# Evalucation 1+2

Throughout this, we then found that once we chose a sad drama, that music was a typical convention used to create an emotional connection with the movie. This helps the audience connect to characters. We used this convention in our film.
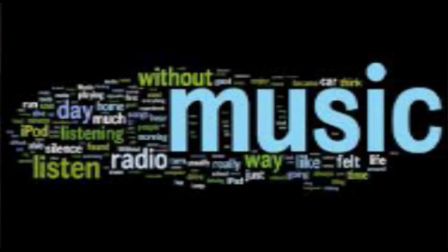[4:21]
As a producer of a drama, using music in our own piece has worked to balance the emotion within the film. The characters connect with the soundtrack, and it also helps the audience connect with what's going on in the film. The shots on melodramas all focus on key scenes, one of an establishing shot and the other of a close-up or extreme shot on characters.
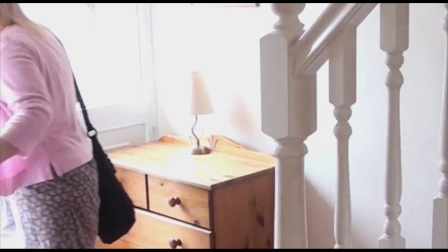[4:45]
From the convention scene, as you can see by this shot in our short film, Some Go On,
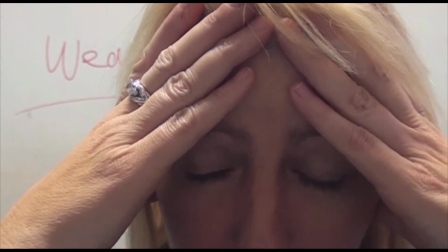[4:51]
we have used the close-up shots of the actress playing Rose to help build upon the harsh reality of what she's going through.
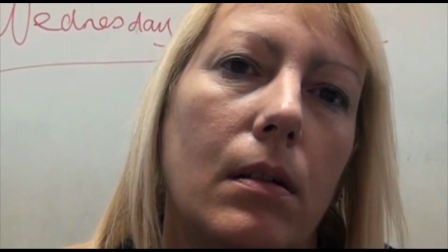[4:59]
It shows her emotion on her face and how it's tormenting her through the process.
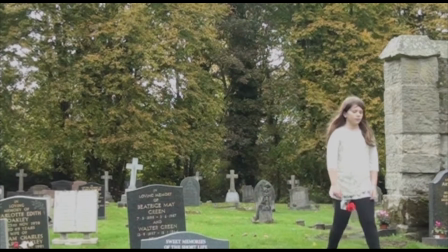[5:05]
Using an establishing shot, like the ones in the graveyard, it helps the audience understand the surroundings the characters are in. However, our short film does not feature that many establishing shots,
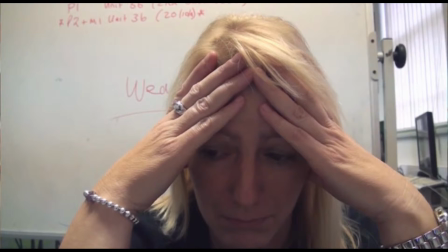[5:18]
as our key focus was to build on the relationships of the close character, so we can use close-ups of objects, for example the note and the keys. From medical dramas and our research of them, often a green or blue filter will be used to create a clinical effect of a hospital. It also makes it quite impersonal and away from home, and it makes the scene seem more cold.
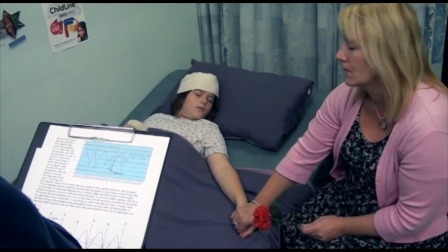[5:43]
We have used a blue filter over our scene in the hospital to help create a stronger presence of the character as she looks more ill. This filter also makes it look more clinical. This helps the audience relate to the convention, as this is often what they will see.
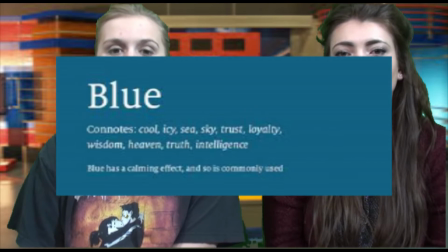[6:02]
The colour blue also connotes to being cold and being ill, so this also helps the audience relate to this. It's a familiar scene for an audience as they know it well. However, one convention that we did change slightly was through montages in shorts,
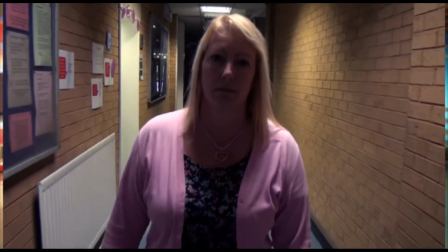[6:20]
often turn them black and white to represent that it's the past. However, this does help the audience know where the past is and what's in the present.
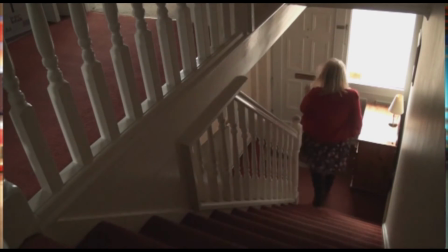[6:29]
Our short film is actually a montage, so it wouldn't work to use black and white as most of the film would be seen in the past.
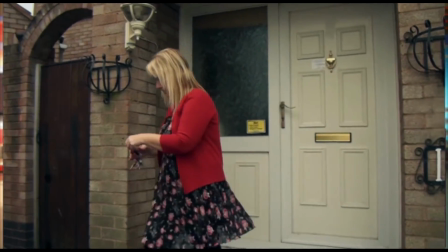[6:37]
Using normal natural light and colours, it makes it more personal and it makes it more open,
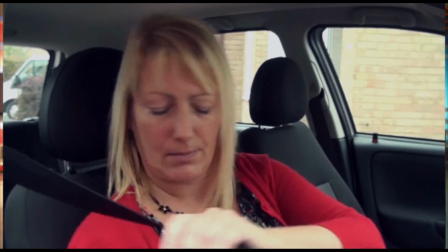[6:44]
helping the audience to relate to this convention.
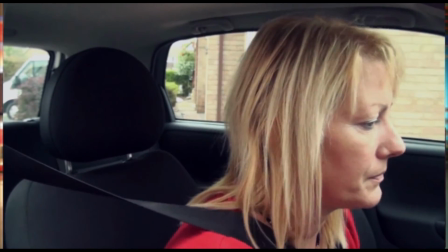[6:47]
A convention we found in short films that, following the sad melodrama, they often didn't have much speech. This is due to the fact that a melodrama is based around music.
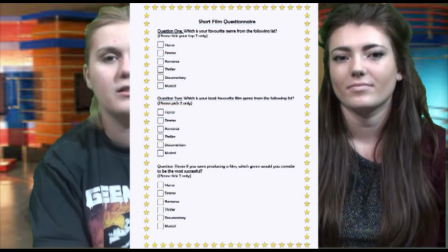[7:00]
The music, as we've shown in a short questionnaire, it helps enhance the emotion towards the audience. The music helps them relate to the situation happening, so less speech worked better. Also, if we had more speech, the emotion wouldn't have shown through. Often have a link throughout the film that helps you relate back to certain parts. We did this using a red flower representing a rose. This rose also was the name of the character who played the mother. This link went on throughout the film and ended at the graveyard. This helps the audience be able to relate back to important, significant moments throughout the film.